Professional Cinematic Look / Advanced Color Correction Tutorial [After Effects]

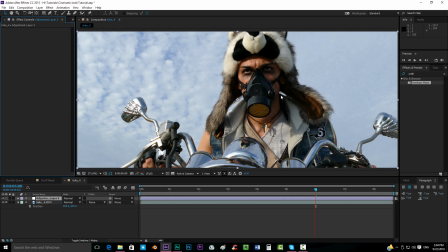8:31 This one is more like an Instagram look, I will call. We're going to first of all get again the curves effect, make our contrast something like this.
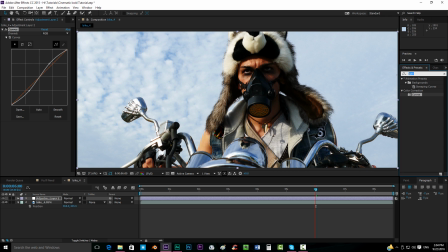8:45 Now we can get our tint effect, and we can get the black associated to
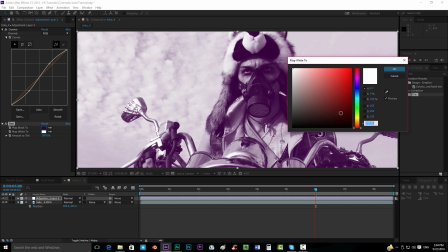8:56 something like this, and the white to some yellowish tones,
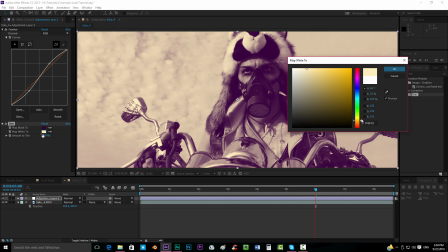9:05 something like that. Put to 30 maybe, 40,
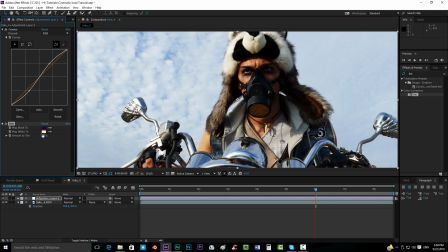9:11 I don't know if 40 will be too much, maybe, yeah, 30.
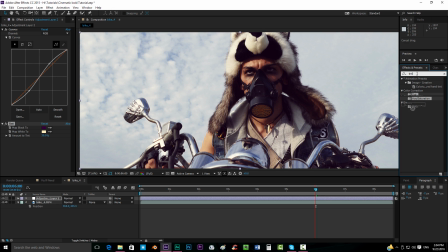9:17 Alright, we can also add some saturation to make it look like more alive. This is what they did on Mad Max, you know, they put a really high saturation, something like this. We can put again our sharp mass effect,
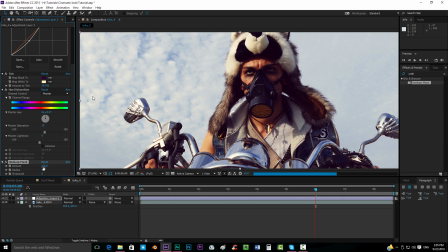9:36 100, and we can also create now a layer, new adjustment layer, and get the fast blur effect. We can put maybe 50
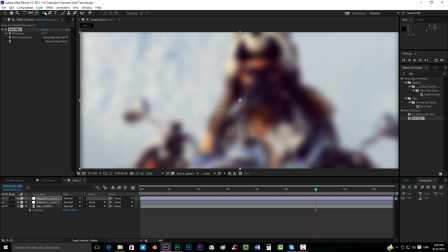9:54 and hold here in the mask tool and get the ellipse tool, and then double click on it.
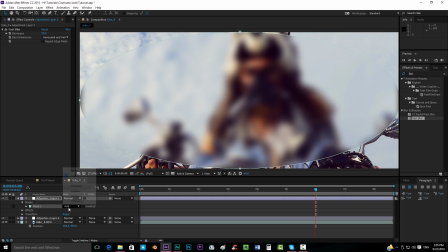10:02 Go here to the mask options and put it to subtract mode. I'm going to actually
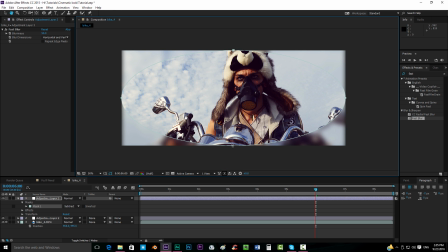put it something more like this. Alright, and then press F to get the feather.
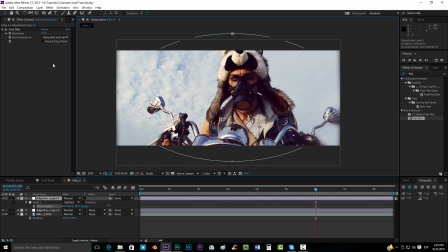10:22 Feather out, something like that. Maybe 50 is too much. Maybe I'll put just 30. And make sure also that you click here and repeat edge pixel so that this thing that we can see over here doesn't happen.
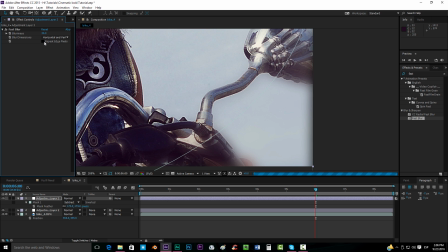10:39 Oops. See?
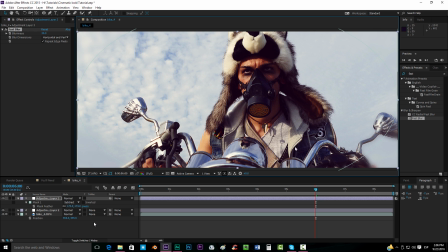10:44 This effect is many times used for, you know, a part that is like a dream or a vision, a flashback. They many times do this. They blur a little bit the edges like this. Maybe we can put even less than 15.
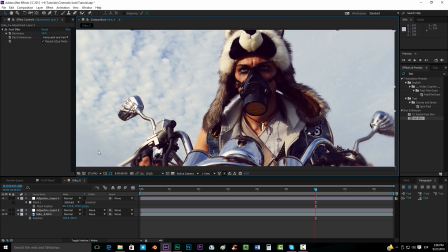11:01 And it looks already real nice like this. Another thing that it's also many times done is that they add a glow effect to the footage.
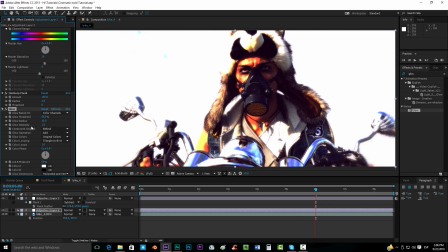11:14 Put it maybe something like this.
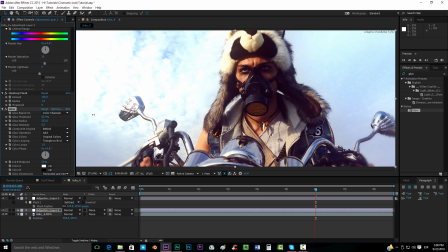11:19 0.5 and a very high value. Something like that.
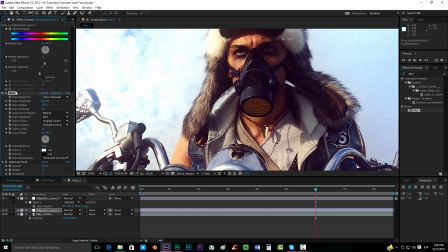11:25 And put the glow on top of the unsharp mask, so that, because many times when you put the glow, we lose details, so we want to have the unsharp mask below the glow effect. I'm going to put it maybe even less, that 3.
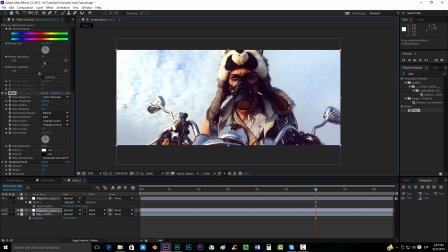11:43 And you can tell the difference there.
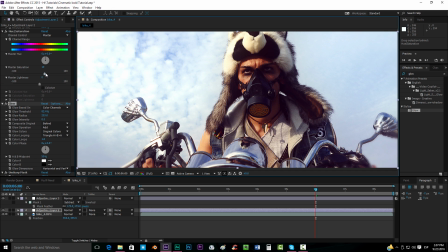11:47 Maybe add some more saturation. And you see, it's just about playing around with values and trying to get your own cinematic look, your own color correction. What if, for example, you want to create, I don't know, the Matrix look?
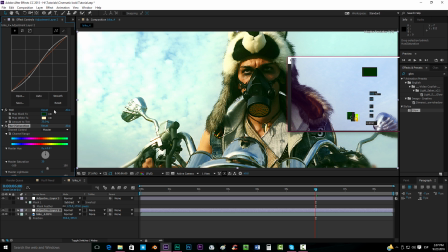12:03 Matrix, it's known for having like a greenish tones, something more like this. Maybe when I have here like 5.
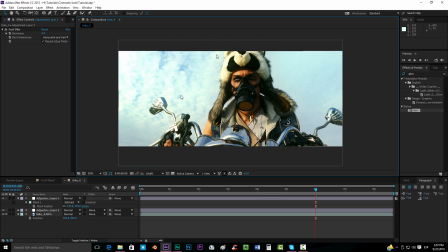12:17 And you know, again, as I said before, it's about creating your own color correction, creating your own cinematic look.